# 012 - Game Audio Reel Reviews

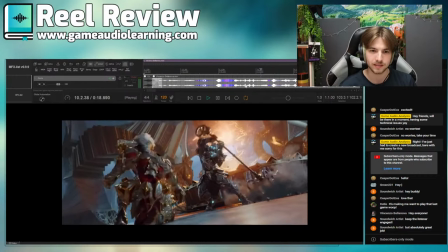[11:08]
Yes, KT, agreed. More weight. And then like these things have a lot of weight.
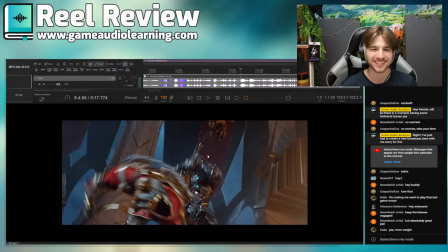[11:14]
This is what I want. This is what I want all over. This hefty, big weight.
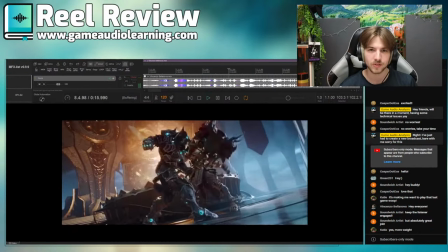[11:20]
Very good. Same with this also, like can add more whooshes to this as well.
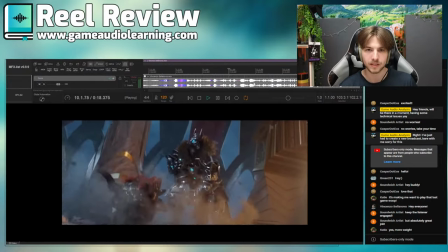[11:32]
And bigger impacts.
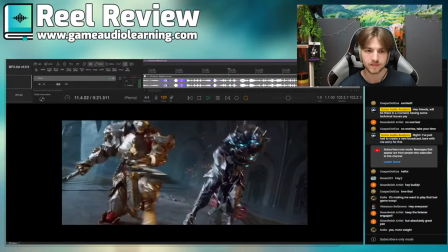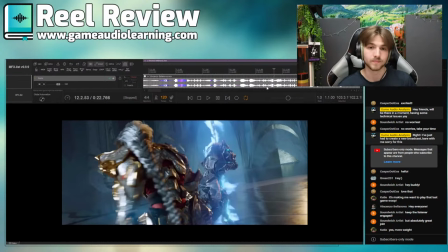[11:38]
Again here, sounds like a bit like sounds really cool, but it doesn't feel dangerous, you know? And you could again add like maybe a low pass on a drone or
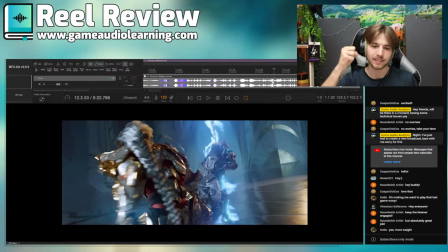[11:52]
something like and like pull it in and out again, or rather push it out, pull it in, kind of like really get the viewer like whoa, and just play around with the mix a little bit more because there's like not much happening except for the sword fight, so it's kind of it.
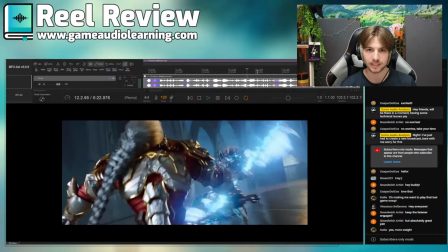[12:08]
I'd love to hear more non-literal sounds scattered in there to make it more exciting. But yeah, that pretty much covers it.
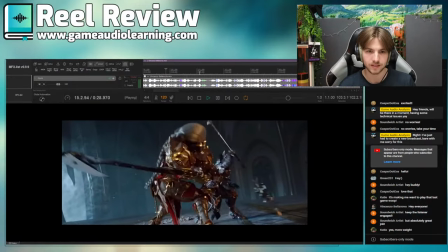[12:18]
Same for all of this.
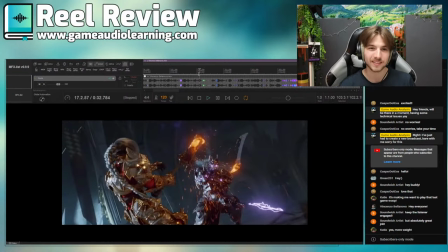[12:24]
And then here, it's like, it's really anticlimactic. The sounds are amazing, but it just doesn't feel that, like, insane.
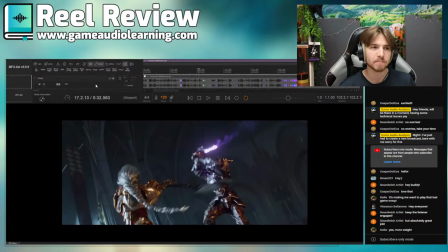[12:33]
I want to hear, like, a huge impact there, like a boom. Kind of, yeah, you can bring in like a big cinematic stinger to go.
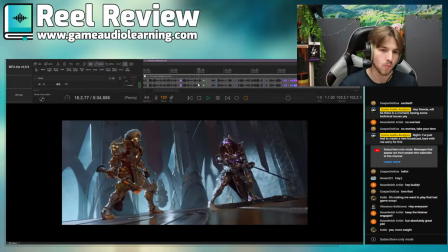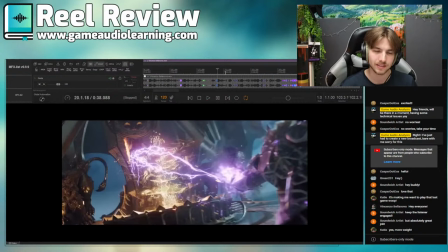[12:49]
Back into maybe like a riser. Yeah. Anyway, you get the gist. And then here, if you do keep this long clip,
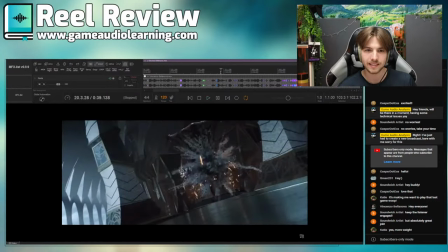[13:00]
you can jump cut nicely here when he slams through into the next scene.
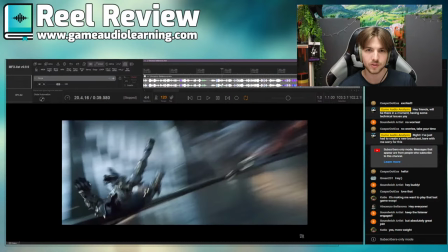[13:04]
So if you just cut it like
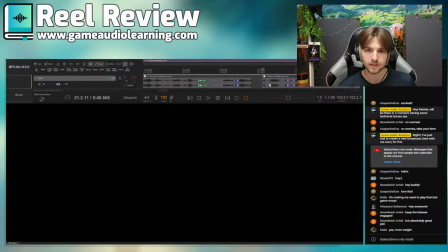[13:09]
there.
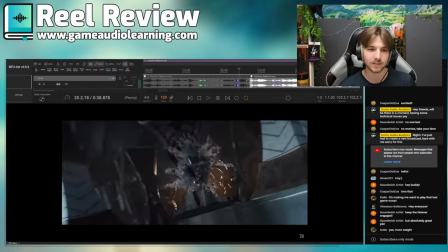[13:14]
It looks nice because he's like flying and then rolling. Something like that, for example.
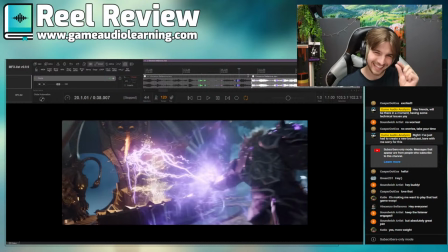[13:22]
There we go, that's it. And by just like that little cut, it just makes it flow nicer.
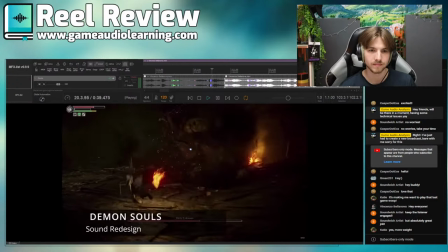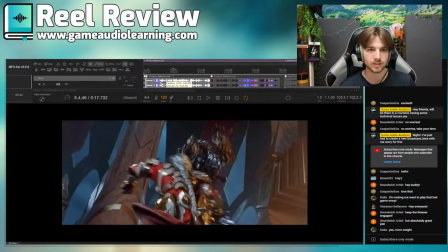[13:34]
But yeah, I would personally drastically shorten this. Just maybe getting rid of like kind of all of this.
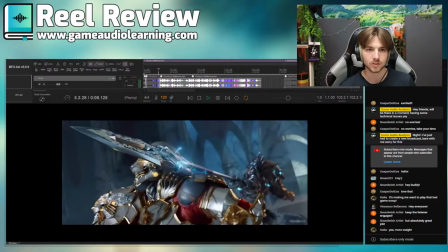[13:44]
Just going to highlights.
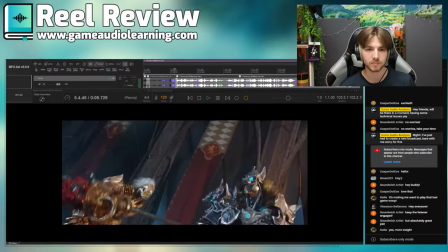[13:48]
Because you really don't need the full thing and you can just use the beginning and then some of the middle. Anyway, next clip.
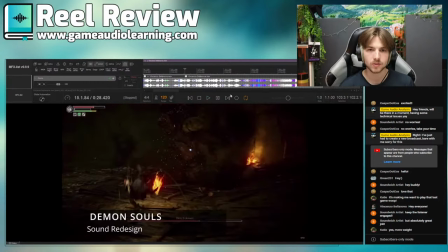[14:00]
The monster sounds are awesome. During those down moments, I'd love to hear more ambience so you can make the ambience duck a little bit more when you're doing things like, for example,
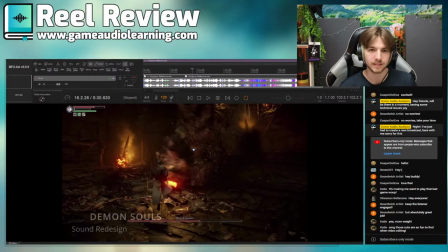[14:20]
the impacts and stuff. But then when you have like silences, like here, you can have a little bit more of the fire and maybe creaks and other things.
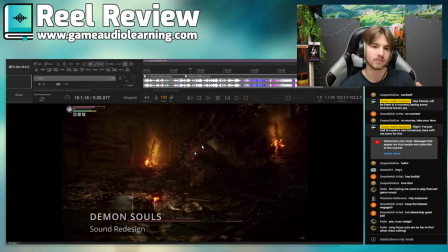[14:32]
And also more foley of the player, and then again when the beast goes, you can then duck it again. I'm not saying make everything a sausage, but basically kind of like choose what to showcase at what points. The creature sounds incredible, by the way. Really, really nice job. I like the vocalizations.
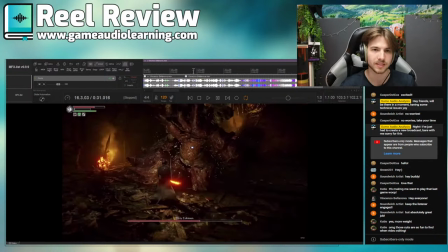[14:50]
It sounds really meaty. Sounds amazing. The impacts. I
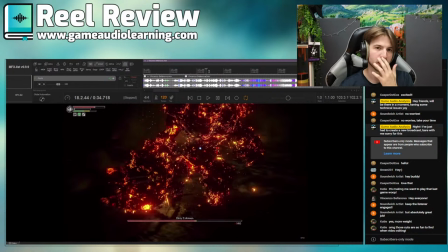[14:58]
I'd love to make them bigger. They don't sound that impactful at the moment. I do realize that his sword isn't big, but it feels like, you know, he's doing a lot of damage.
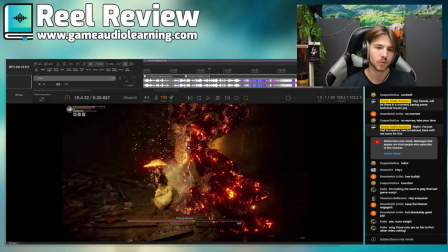[15:06]
I'd like to hear, again, more weight to his impact.